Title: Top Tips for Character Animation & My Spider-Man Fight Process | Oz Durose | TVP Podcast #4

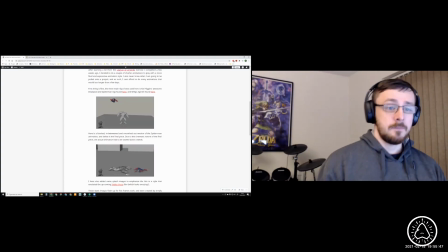8:18 So originally, I just put the cameras in, and then I realized when I rendered out a playblast that it was so fast. It was so fast. I mean, it works when you're looking at it from a distance because your eyes can follow it.
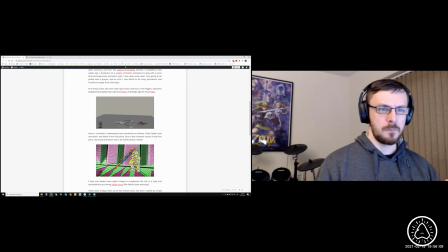8:33 The spacing seems kind of smaller because it's all on the screen. The first shot where he's doing that swinging and then that kind of that backflip thing, that with the original timing was just ridiculously fast. Have you got the Maya scene for us to see this?
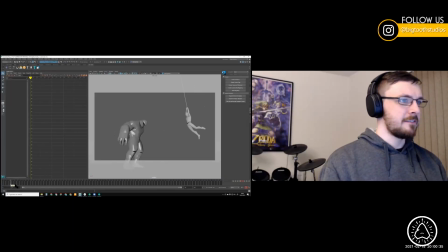8:52 See what I've got, because once again, this was kind of a little personal test. I didn't necessarily get everything set up professionally and neat. I love that punch that he does, that super stretch to the jaw punch. It's poses like that, and also kind of coming down.
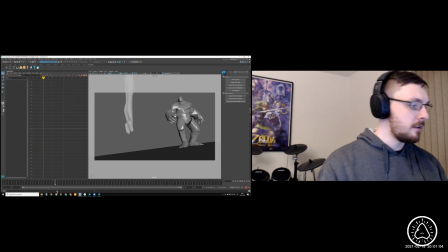9:13 An interesting thing that I learned from the League of Legends thing was that the stretch to come down and then the land in a straight over one frame. It's so punchy, so powerful. But it works. Yeah, exactly. This is the first frame of this shot.
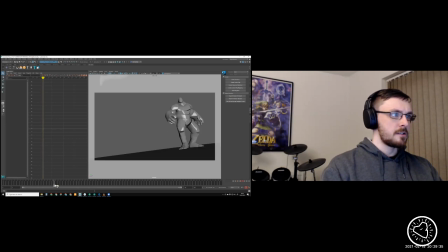9:29 And interestingly, you've got a couple of frames of this shot where you don't actually see Spider-Man at all. But the camera is leading that. It's giving the impression, even though we've seen before that kind of Spider-Man is now on his kind of downward trajectory.
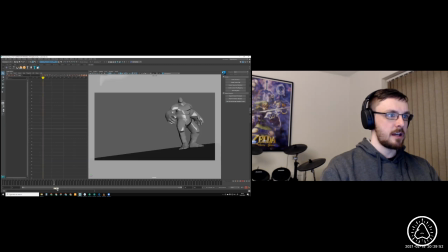9:46 Even though we're not seeing Spider-Man here, we still get a sense of that trajectory just because the camera's doing it. And then his feet appear. Seemingly out of nowhere, his feet appear quite far.
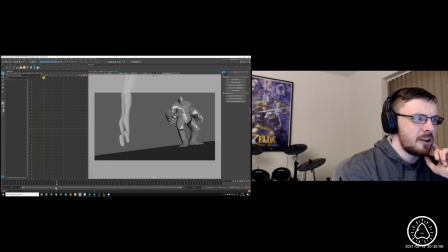9:58 Then, very interestingly, the second shot, his feet practically in the same sort of place. There's not a lot of spacing between his feet on those two frames. And I think, once again, this is probably one of the things that, looking back on it, I would have probably wanted to change.
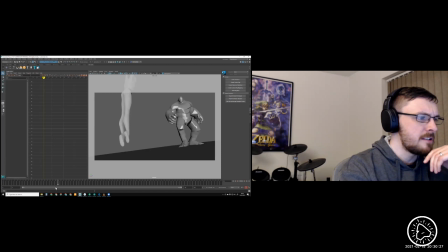10:17 But then you're going straight from frame 39 like this to frame 40, where he's fully down in that down position, yeah, and then kind of like goes back into the wind up. There's not even really any kind of overlap on it. But when you're kind of watching it through, it kind of feels snappy.
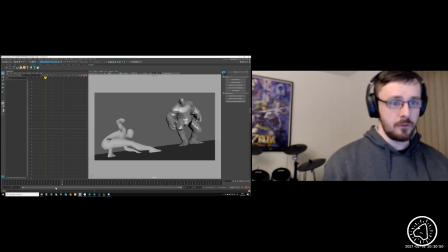10:37 Well, because it is snappy, it's literally going from one impossible frame to another impossible frame, you know. But it works, you know. When you're watching it back,
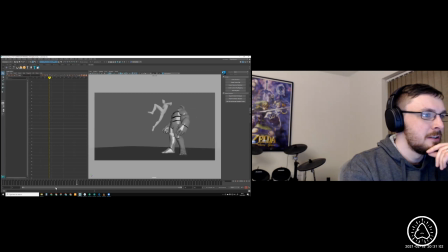10:46 it works, and there's not really much else I can say about it.
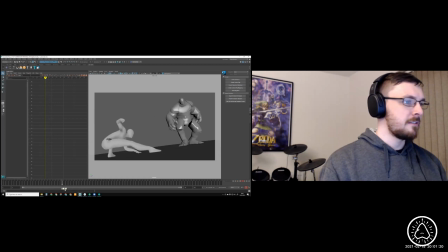10:54 Setting up these cameras was very much a case of like, kind of, I wanted, as I was saying, like, kind of, if this was a comic, how would I want this to look, you know? Getting this really kind of low angle here, because that's a very kind of Marvel Cinematic Universe style shot anyway,
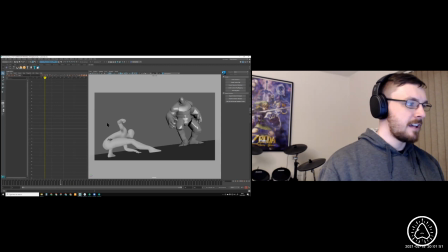11:14 into this idea of like something that, you know, these two characters are kind of filling up a similar sort of amount of the frame, and then that kind of shoot off into that hyper stretch.
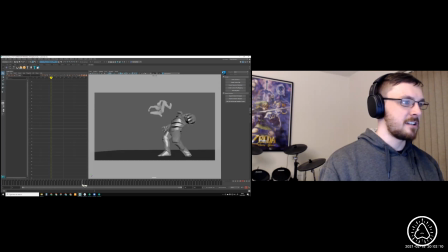11:32 I know that, I mean, everything is dislocated there, and then smash back.
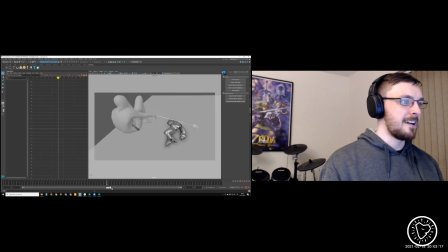11:38 And actually, when you go through frame by frame, you can tell that actually, like, some of the in-between poses are really horrible, like that.
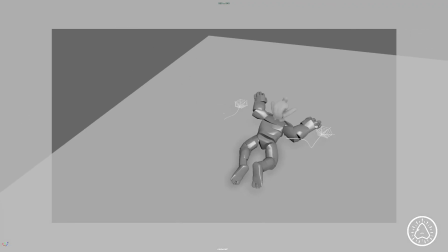11:47 So yeah, if you can see this now real time, it's ridiculously fast.
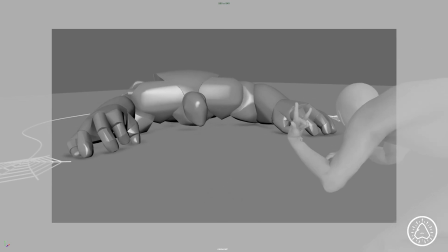11:55 As soon as he does that punch and then that kind of kick, you know, it was too much,
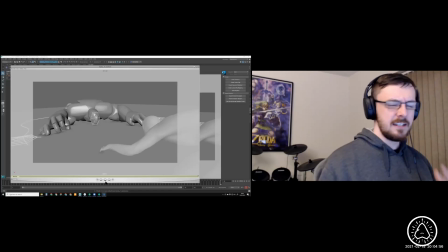12:00 too messy, you know, and it wasn't telling the story. Even though it told the story from the far frame, this was horrible.
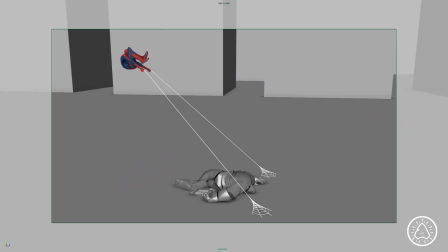12:08 So this is the slowed down version, okay, from the far view. It's less punchy.
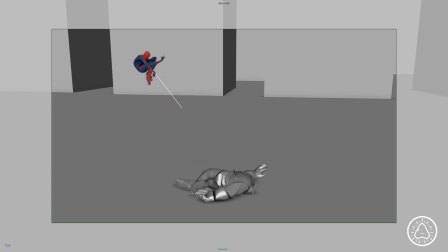12:16 It still has all of the elements there, you know, but you can kind of tell that I just kind of took the original animation and then just kind of stretched it out, just kind of feel with it.
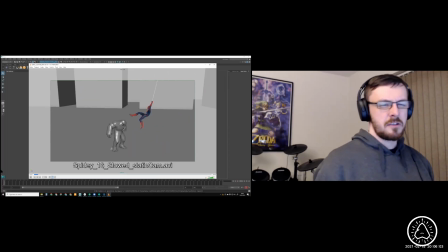12:29 It loses something that the original, the quicker one had,
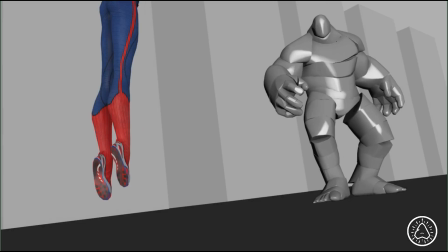12:36 but when seen in this position, that timing, it works.
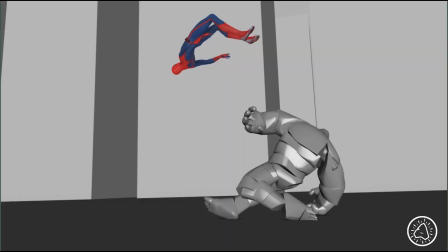12:45 Now that you've got the more close-up, the more kind of dynamic camera set. I suppose maybe there's an element of like parallax or whatever it's called,
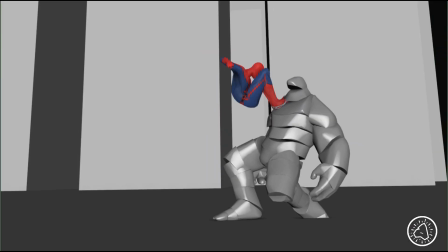12:54 you know, when you're kind of on a train and things are moving faster because they're closer to you, that sort of thing,
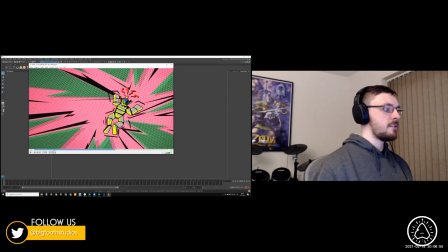12:58 you know. And so I think definitely when you're doing animations from like kind of one set point of view,
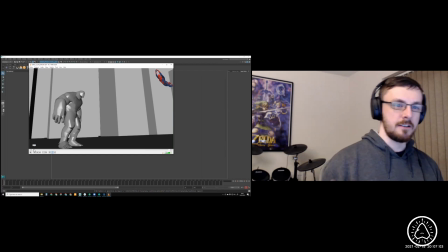13:06 you know, they're going to feel different to when you kind of then start kind of pushing in with cameras. This would be the time where if it went to a director and they were looking at a shot and they really thought, for example, when he's about to shoot back down to Rhino with a kick, you know, these would have been this shot like that. This may, for example, be a moment where the director says, "Oh, can we just hold on to this a little bit more and then shoot quick?" You know, there's in the camera shots where they can play around with these moments for certain reasons. And it's clear this is a perfect example of that.
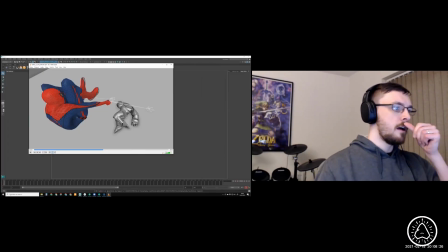13:44 And actually, yeah, looking at the different camera lenses, that was kind of key to kind of setting up these compositions as well, you know, because once again, if you're trying to emulate his Spider-Man
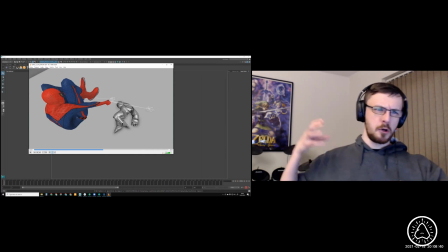13:59 comic feel, you're going to want to push and pull that perspective as much as you can, because, you know, it's native to Spider-Man.
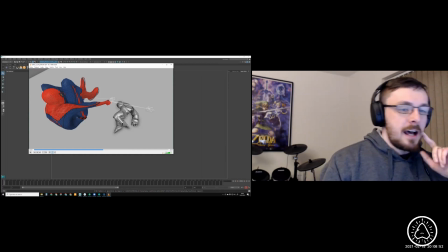14:11 And so, yeah, like kind of experimenting with that and then seeing how that affects the timing, how it affects the feel of the timing, the feel of the animation that you've created.
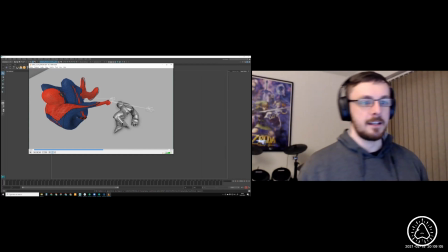14:24 And yeah, definitely having to kind of tweak things to make sure that they work for the camera. It's an interesting thing with games animation. You know, in games animation, on the most part, you're able to look around the character as much as possible, or the enemies, or whatever it is. You know, everything needs to
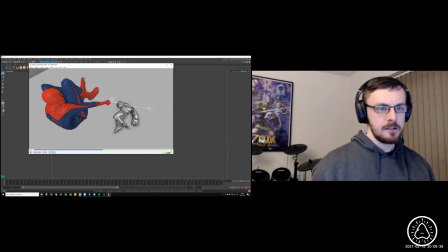14:44 work from all angles, you know, and therefore you can't cheat. When you work into a camera, cheat as much as you want, you know, as much as you can, as long as it looks good.
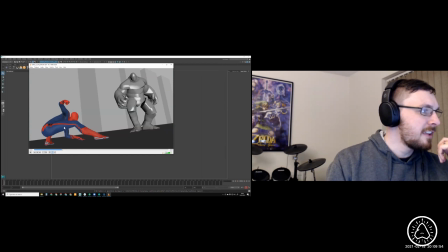14:58 Let's say here, for example, I think I may have had to dislocate his shoulder to be able to get this, or like kind of do something to mess up that pose,
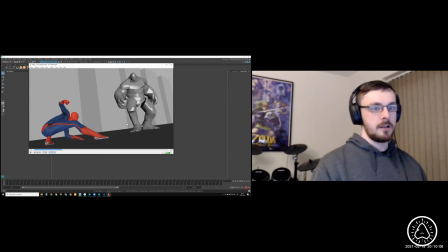15:11 but to make it work from the camera angle. And you can get away with that. And that's great. That's like another tool in the tool belt, The amount of cheats and bending of bones and snapping of ribs and joints, it's every day, isn't it? I love bending bones, and I love kind of, making things like popping joints and all that sort of stuff.
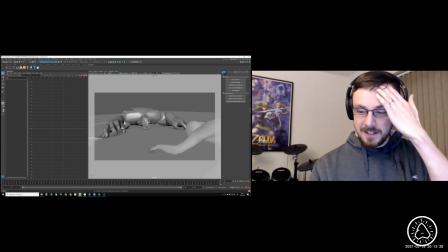15:37 It's just great fun because it really allows me to kind of make the
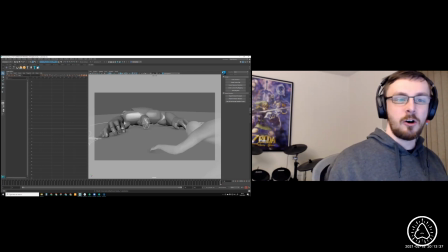15:43 pose as silly or as appealing as I want to, How much sort of influence and obviously the Into the Spider-Verse was, you say you saw the trailer. Did you create this just after, or was it pretty much at the same time and then that came out?
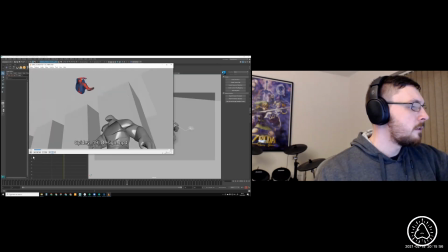16:00 And how much influence did that have? The key thing that I found really interesting from the Spider-Verse
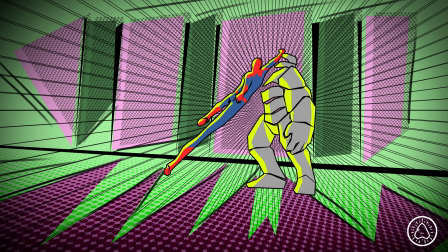16:10 was just these kind of, these splash frames that they had, and like seeing that on a teaser trailer for an animated film was like, whoa, never seen anything like that before.